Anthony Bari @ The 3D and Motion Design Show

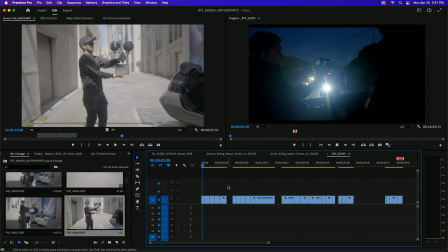Like right here, you can just kind of see this is all like shot in the back of a pickup truck from like early evening into the night.
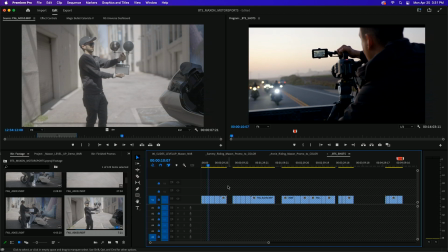And we kind of were just aiming to shoot the flares and aiming to shoot the headlights and kind of blind ourselves and just sit there and freeze on the back of a pickup truck.
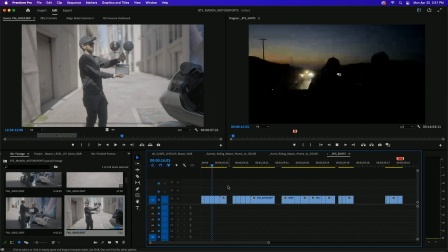But it's all in good fun.
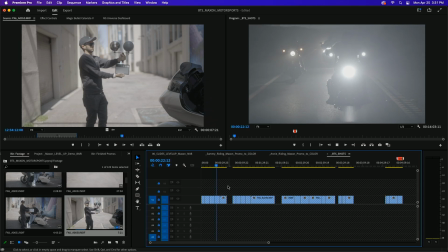So this is the finished product, the raw, what we got afterward. And you can actually see right over here, that's from the highlight, from the reflection of the pickup truck right here.
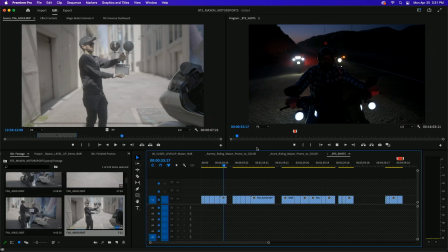And again, this is kind of like what we ended up with stuff like looking like this. And that has an embedded LUT on it too.
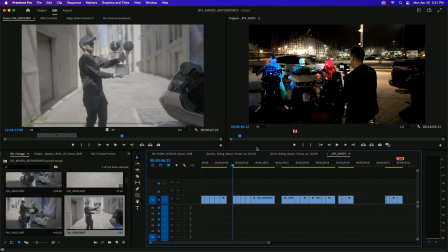So again, same thing, embedded LUT. So I'm just gonna kind of skip through this.
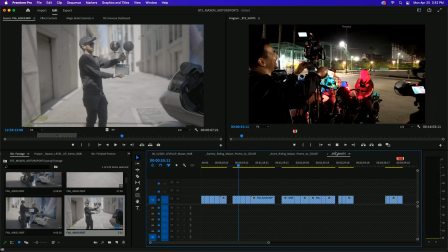And one thing that's important, especially whenever you're doing this stuff, if one thing doesn't work,
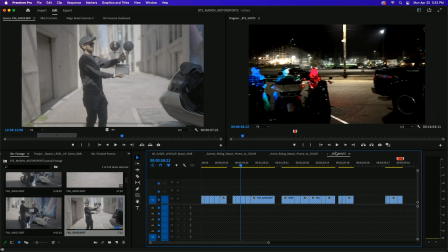try, and I will jump up and I'll get 3 different angles of the same thing,
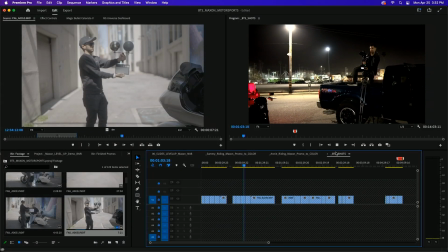as long as I buy myself enough time and make sure to buy people dinner afterward,
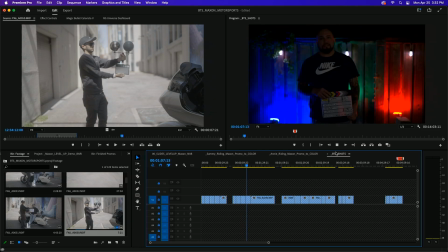then I know that I can pull these things off.
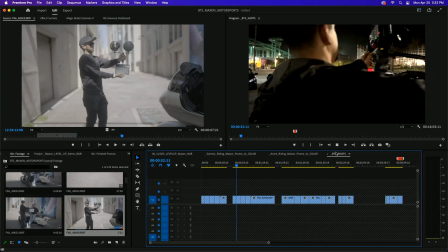But, we got the gimbal shot, then we have the shot with the Sony, and then we have the other camera going at the same time,
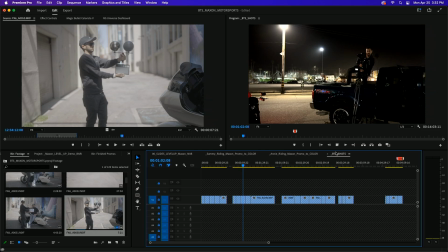doing it tight, and then this one right here is just on the back of the truck for some leverage.
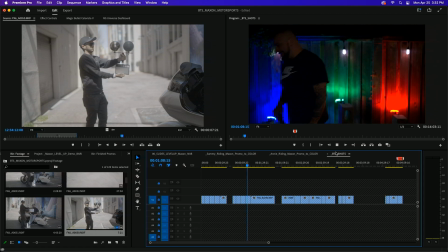Then we had our little RGB setup here. Those are with the aperture lights. And again, I'll spare you the whole going through and unwinding those LUTs, but
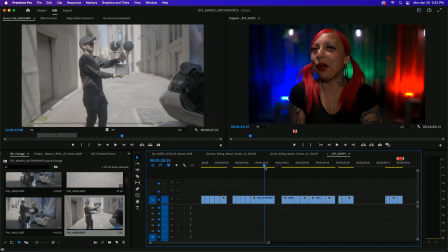so this was our interview setup with the red, the green, and the blue, like the video channels.
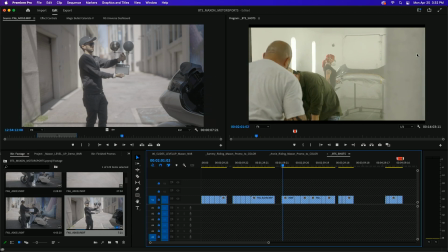And then this is kind of some other part of this whole thing that we have not used yet.
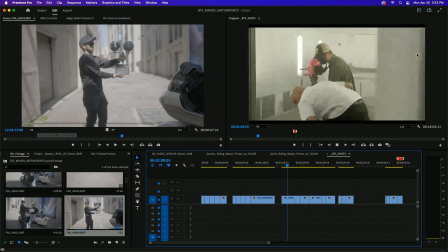We're doing another whole piece on just the automotive paint, the texture, and that's going to turn into a Maxon session. So this right here is kind of, we ended up shooting initially just kind of black paint with the lights on, and here's the Sony camera.
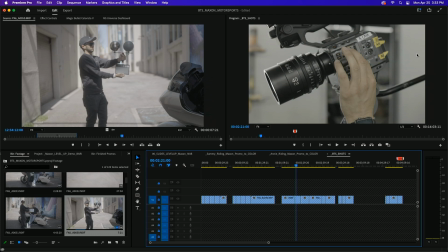We're using a lot of Sigma lenses with the Sony camera, and then Canon lenses with the Canon cameras. Always shoot Canon lenses with the Canon cameras, and I tend to like using the Sigma lenses with my Sony.
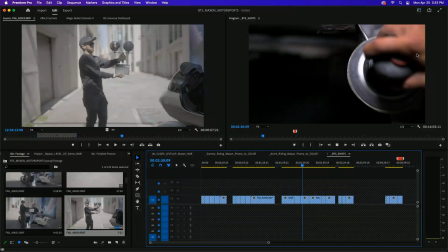So this is the kind of stuff we ended up doing after we turned the lights off.
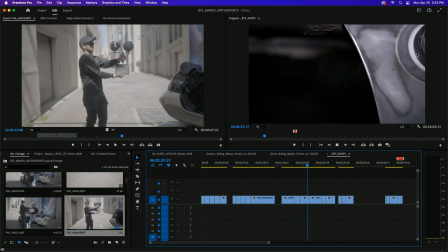Then we just threw a light on that dust that was coming off when it was sanding down these pieces of this
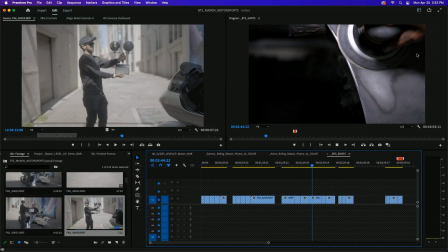fender that we were going to paint. We ended up getting up these things that kind of look like particles.
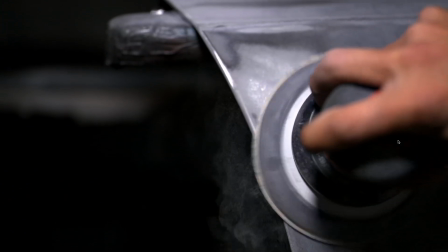It almost looks like trap code. So all this right here is because it didn't work in the light.
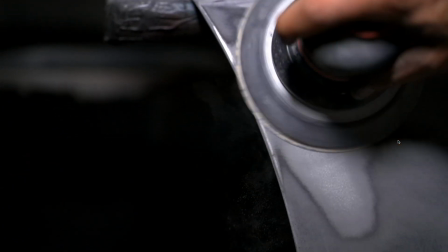Shut off the lights, then change our lighting setup, and then pop on a different lens, and this is what it kind of looked like.
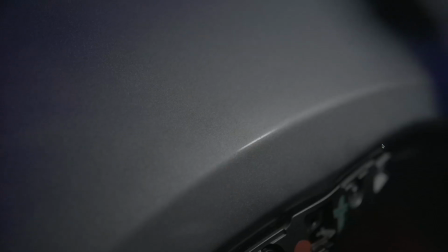And this right here is when he actually was blasting it with this purple here.
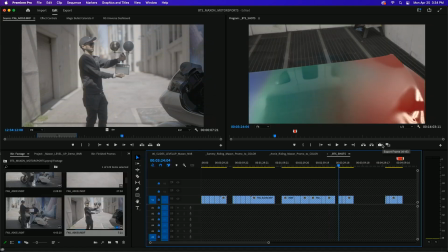And then on this end, this is our RGB hood.
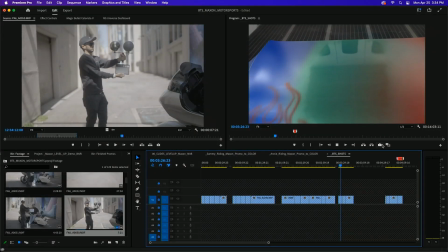We were still trying to keep with the color channel tradition we had going on here, and he painted a little fire on it.
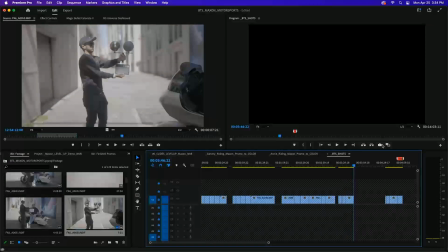And we had several different, so we had 2 rooms going with different painting setups.
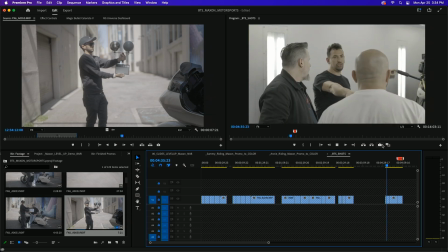You can see Chad here, and Chad was jumping in, and Chad was just kind of checking the monitors, and we would go back and forth and try the shot. The shot doesn't work. Let's try this. Let's move this. Let's change angles. Let's put a light on it. Let's turn the lights on. Let's turn them off. Building enough time.
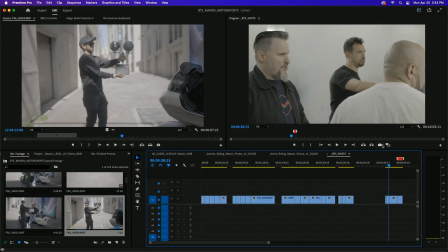The most important thing is that we actually went out and did a scout and a practice shoot. And we took the footage home, and then we tried it out, and we saw what things looked like before we shot every single thing.
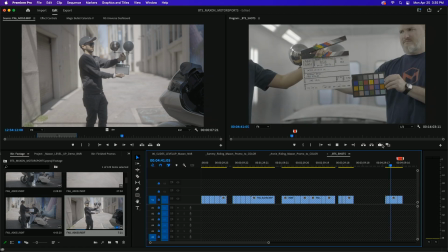So this right here is day 1, but we had a pre-shoot day, and the pre-shoot day is when we actually got some really interesting gems. And you can see Chad right here kind of looking at the balls here in the chart and just saying, what is this?